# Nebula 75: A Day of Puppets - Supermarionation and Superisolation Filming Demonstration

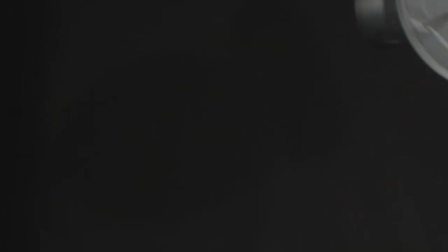(70:10)
And running and then flying through shot. So lots of this is sort of swinging it through.
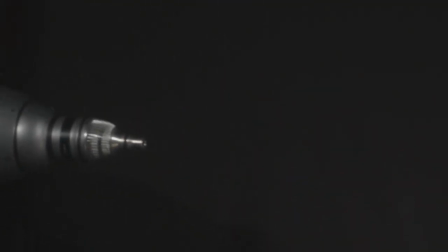(70:17)
Do it a bit slower. And then across. So often, you can turn him off now.
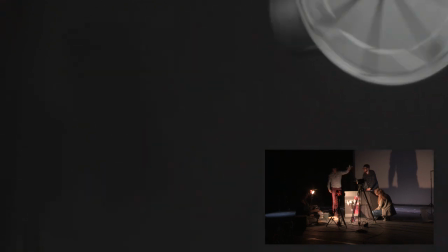(70:29)
You can turn him
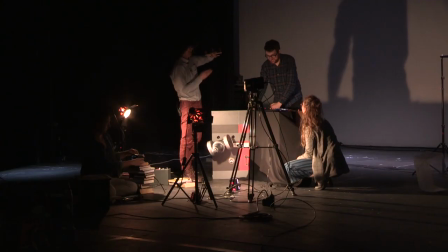(70:34)
off. So often we're just swinging these things across the flat, hoping that we won't take the windows out.
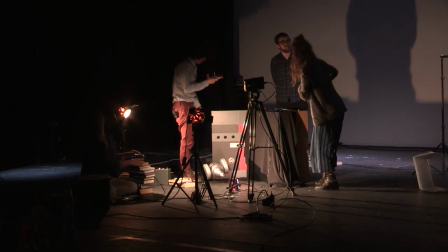(70:41)
Probably shouldn't say that on camera. We're very careful with the flat. It's not our flat.
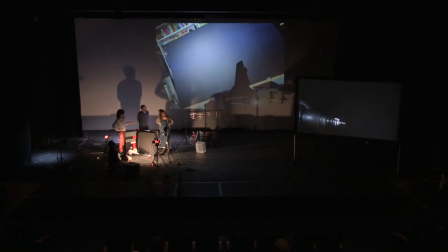(70:49)
So as you can see, the high speed has slowed the motion of the film cans.
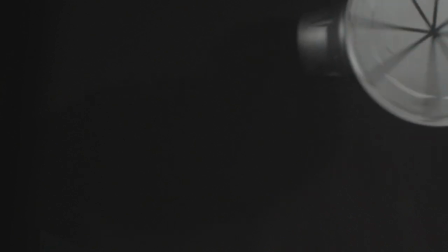(70:58)
The conceit here is it's supposed to be like a paddle steamer. I've just realised he's strung upside down, so the wheels are going in the wrong direction.
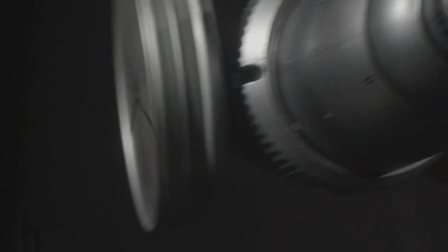(71:04)
He should actually be going backwards, so that does rather upset the effect a bit. But we can probably flip him.
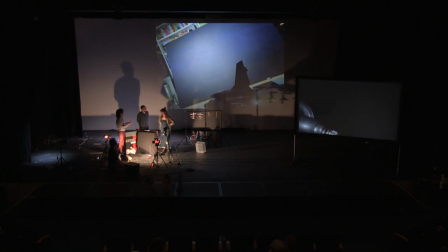(71:10)
No, it's all right. It gives the idea. Yeah. So, you know, a lot of these shots, when they come out of the camera, you're looking for the moment where it really works, principally that the wheels are going in the right direction.
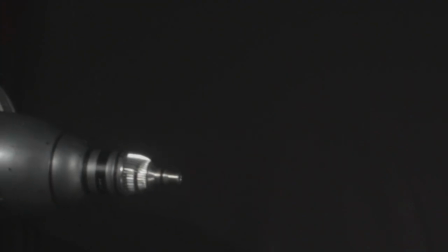(71:23)
But hopefully that gives an idea. So, I'll switch that off.
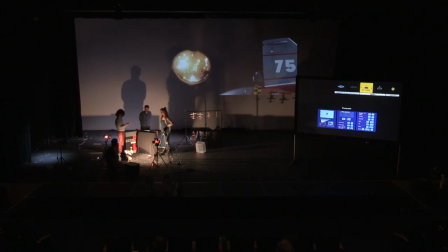(71:30)
So that's the end of that part of the demonstration. How much more time have we got? 15 minutes.
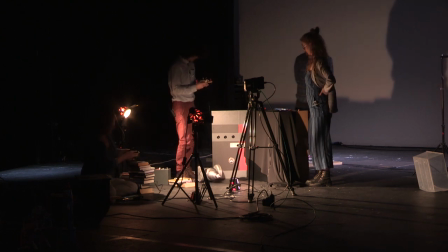(71:37)
So Drew will continue with the presentation. Right. And Elliot is going to go off. You can just lay him down.
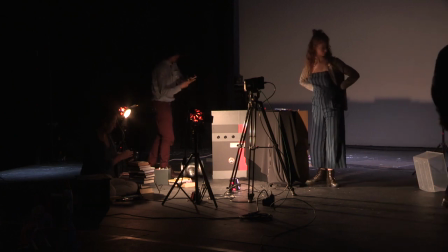(71:42)
All right, so one other effect we've got in that last episode is the sun itself.
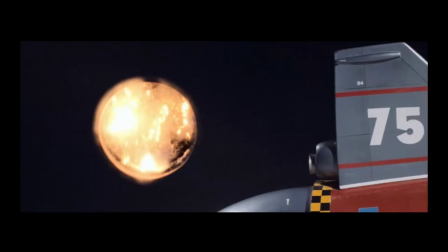(71:48)
It's meant to be a dying star and seeing various stages of that. And that was achieved for us with some assistance, some outside assistance, by one of our frequent cameramen, Boyd.
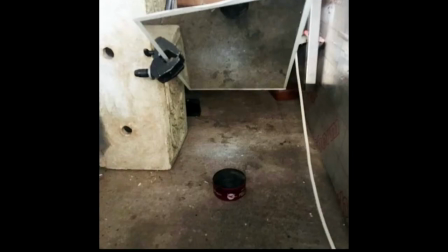(72:01)
And we can see here how Boyd actually filmed that. In this round container here, we had wire wool. It's this wire wool laid out into a circle, and when that is ignited, it has this lovely sort of burning, spreading kind of pattern.
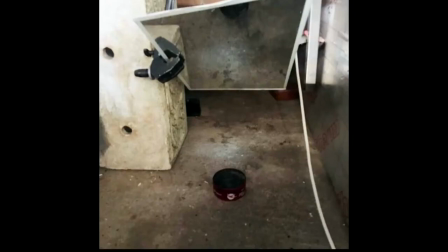(72:17)
And again, shot at high speed, played back, and then composited into a space scene. Like Stephen was saying, we will use digital compositing if it means we can get a 60s look. You do get that kind of lovely crackling, burning. You can just about see in this shot kind of where the individual strands of wire wool are actually burning really bright there, just so you can believe me when I say it's wire wool, really. Do you want to add to that, Stephen?
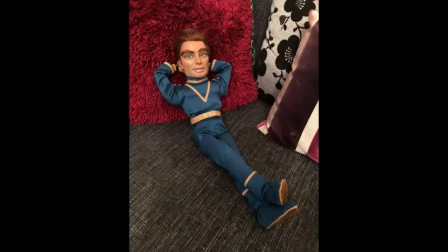(72:47)
No. Oh, fine. And there's Nebula, Neptune with his feet up while Elliot does all the work once we finished filming, basically. Once we do finish filming, it's only really a stage of the production. There's a lot that goes on afterwards.
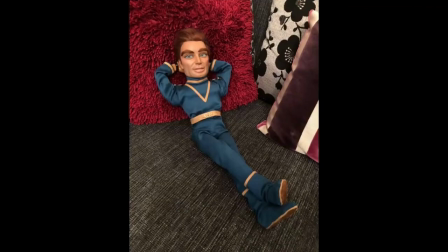(73:04)
Obviously the edit, all of the dialogue needs to be synced up once again because our on-set recordings are useless to us. They've got puppet clacking, they've got puppeteers swearing as they're dropping the puppets, everything. So we go back to those dialogue tracks, make sure they're all sunk up, and then the edit can really be refined from there. There's also a lot of grading involved. We have shot on 35mm film in the past, but for the sake of a lockdown production, that wasn't going to be practical. So it's been done entirely digitally and then graded to approximate that 60s film stock look. It's not just film, it's a very particular time in film as well. The colors, the texture of the grain, things like that. No, I don't have anything to add to that, other than to say things like this is genuinely the way that we work with things like clock. Once you're on the set, you're constantly just rotating it, turning it around, putting new backings on and things like that, and just finding anything to hand to make it work, which is the bit that I really do want to emphasise. This sort of filmmaking isn't, or maybe not Supermarionation, but just simply because of the puppets. But you know, you can take away these techniques and use them for for your own films.